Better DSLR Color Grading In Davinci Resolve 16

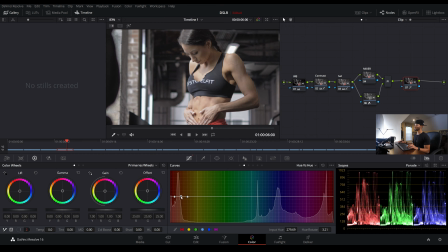[12:18]
And then I'm going to move this a little up, slightly up, slightly up. The skin was looking a little yellowish.
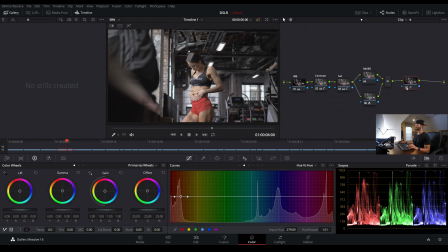[12:31]
And just that little bump, you can really see what it did to the skin, to her shorts. Looks really good. And you would never know. You would never know. I love it.
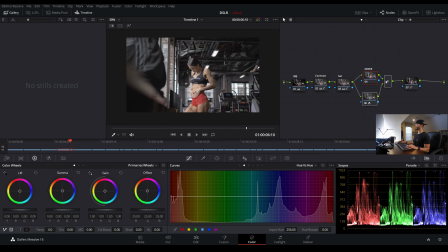[12:50]
Okay, so I'm going to come back to our layer mixer real fast. Sorry I'm jumping around, but I'm having fun. I'm enjoying you guys. Hope you're enjoying me. So in our layer mixer, in this top color node that's really holding our color, you can see I've explained this in other videos, so I'm sorry to repeat myself.
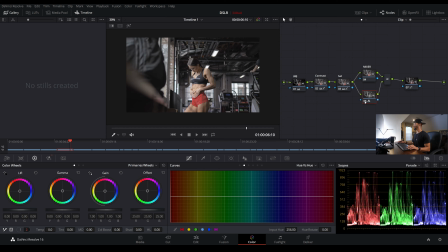[13:06]
But you can see in this top node it holds our color information. Our bottom one holds our mainly just contrast information.
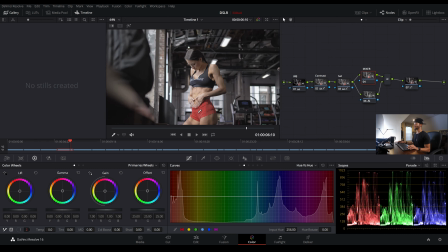[13:13]
So in this top node, I'm going to soften this to really soften her skin
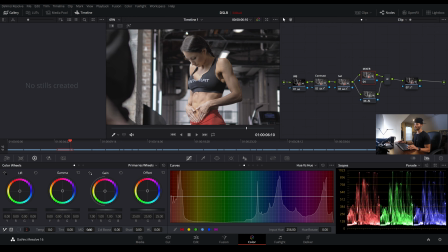[13:18]
by just going to the mid-tone details and this number 2 at the bottom left and turning this down a little bit. And in some situations, like if this image needed noise reduction, which it really doesn't, if it needed noise reduction, then it would kind of soften the skin for me.
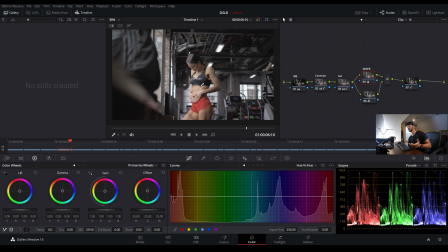[13:35]
And in that situation, I probably wouldn't add this softening.
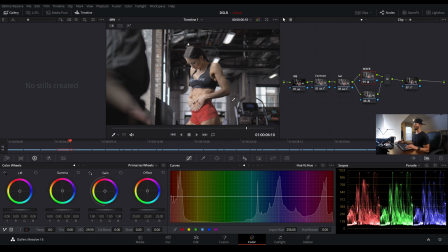[13:39]
It would just kind of do it inherently by kind of getting rid of some of the noise. But in a situation like this where I'm not using noise reduction, I do like to use that,
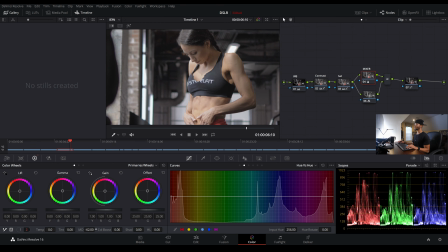[13:47]
especially with females, to kind of just give them a softer look. So they don't look too hard, and so they just look a little more pleasing to the eye.
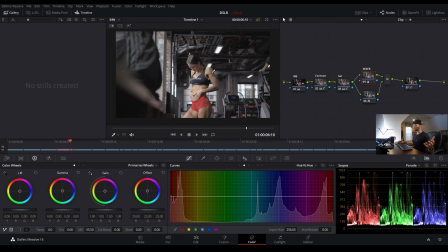[13:56]
Especially when they work out like this. Some people aren't used to seeing girls this jacked. I totally am, but some people aren't, so it kind of just helps soften the blow, if you will. And then from here, I will label this node Color Play, because this one kind of just holds some different color luminance and color hues,
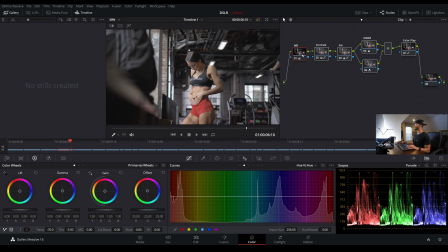[14:14]
and then I'll hit Alt-S to make one more node where I will add back our contrast. Actually, I'm going to make 2 more nodes. Surprise, surprise. And in this one, and before I add back our contrast, I'm going to make our highlights pop a little bit. I'm going to come to the qualifier, hit the highlight button, and then I'm going to raise the shadows,
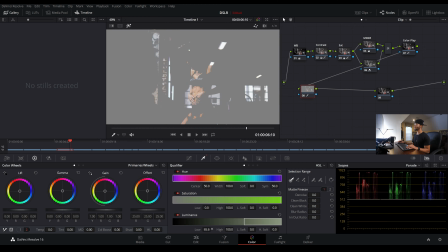[14:33]
the lows of our luminance until we're just getting these highlights, really just kind of some of the defining highlights. And then I will soften this also, scoot it up a little more. Once again, just getting those defining highlights that really kind of create shape
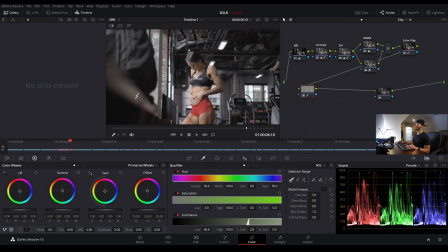[14:51]
and drama, and then I'll click off the highlight button, and I'm going to go to the primaries bars, and I'm going to move the gamma up a little bit, just probably by 1. Then I'll move the gain up a bit, and you see that little difference there?
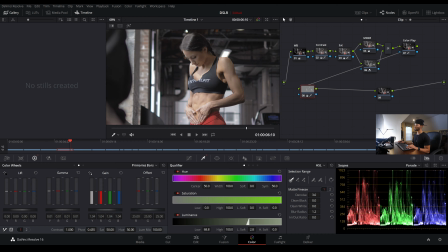[15:12]
See your hands, if I bring this back down, really giving that highlight a little extra pop. Now that's just preference, that's strictly preference, but you know, it's fun. Now I'm going to come to the mid-tone details, and I'm going to push this down a little bit just to soften those highlights out.
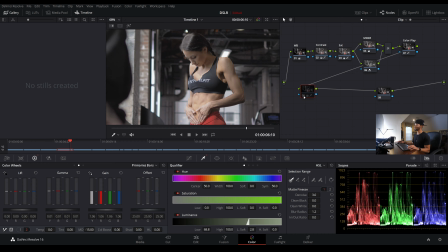[15:28]
And if I click on and off, deactivated, activated, I like that.
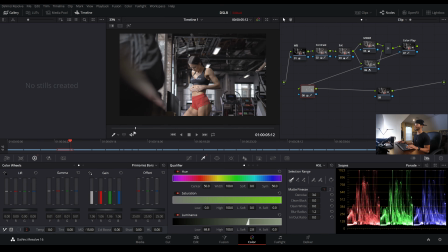[15:33]
It kind of brings a little more attention to our hands, and of course that's what you want, because the previous shot,
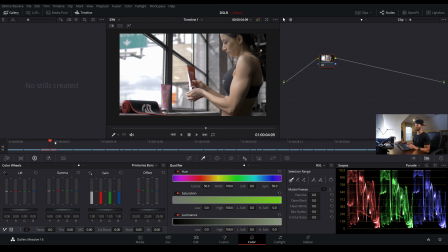[15:39]
we're sort of squeezing the cream out, and you know, we're trying to tell a story here.
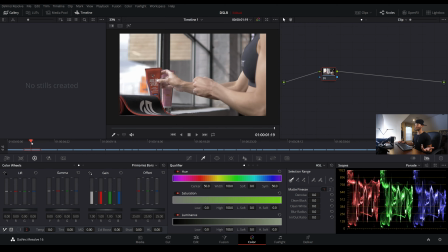[15:43]
We're trying to be storytellers. The girl walks up to the beautiful product, she grabs the product, gives it a little squeeze,
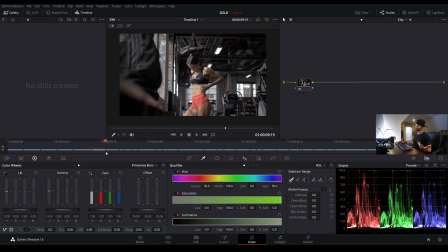[15:50]
gives a little rub, gives a little more rub, gives a little more rub, you know, it's really about the rubbing. You know, that's what people want to see anyway, but let's not get perverted. So back here, now we will go back and add in our contrast. And from here, it's really up to you, the film look you want to give it.
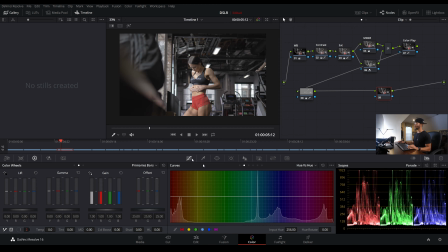[16:09]
It's really up to you. So if I come to the curves, we can do a few things.
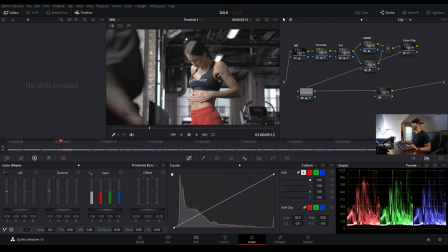[16:15]
I can make a point here. I can just click in this deep shadow here. You'll see it makes a point down here at the bottom. I can hit right here on her chest, because I really don't want this to get any brighter than it is.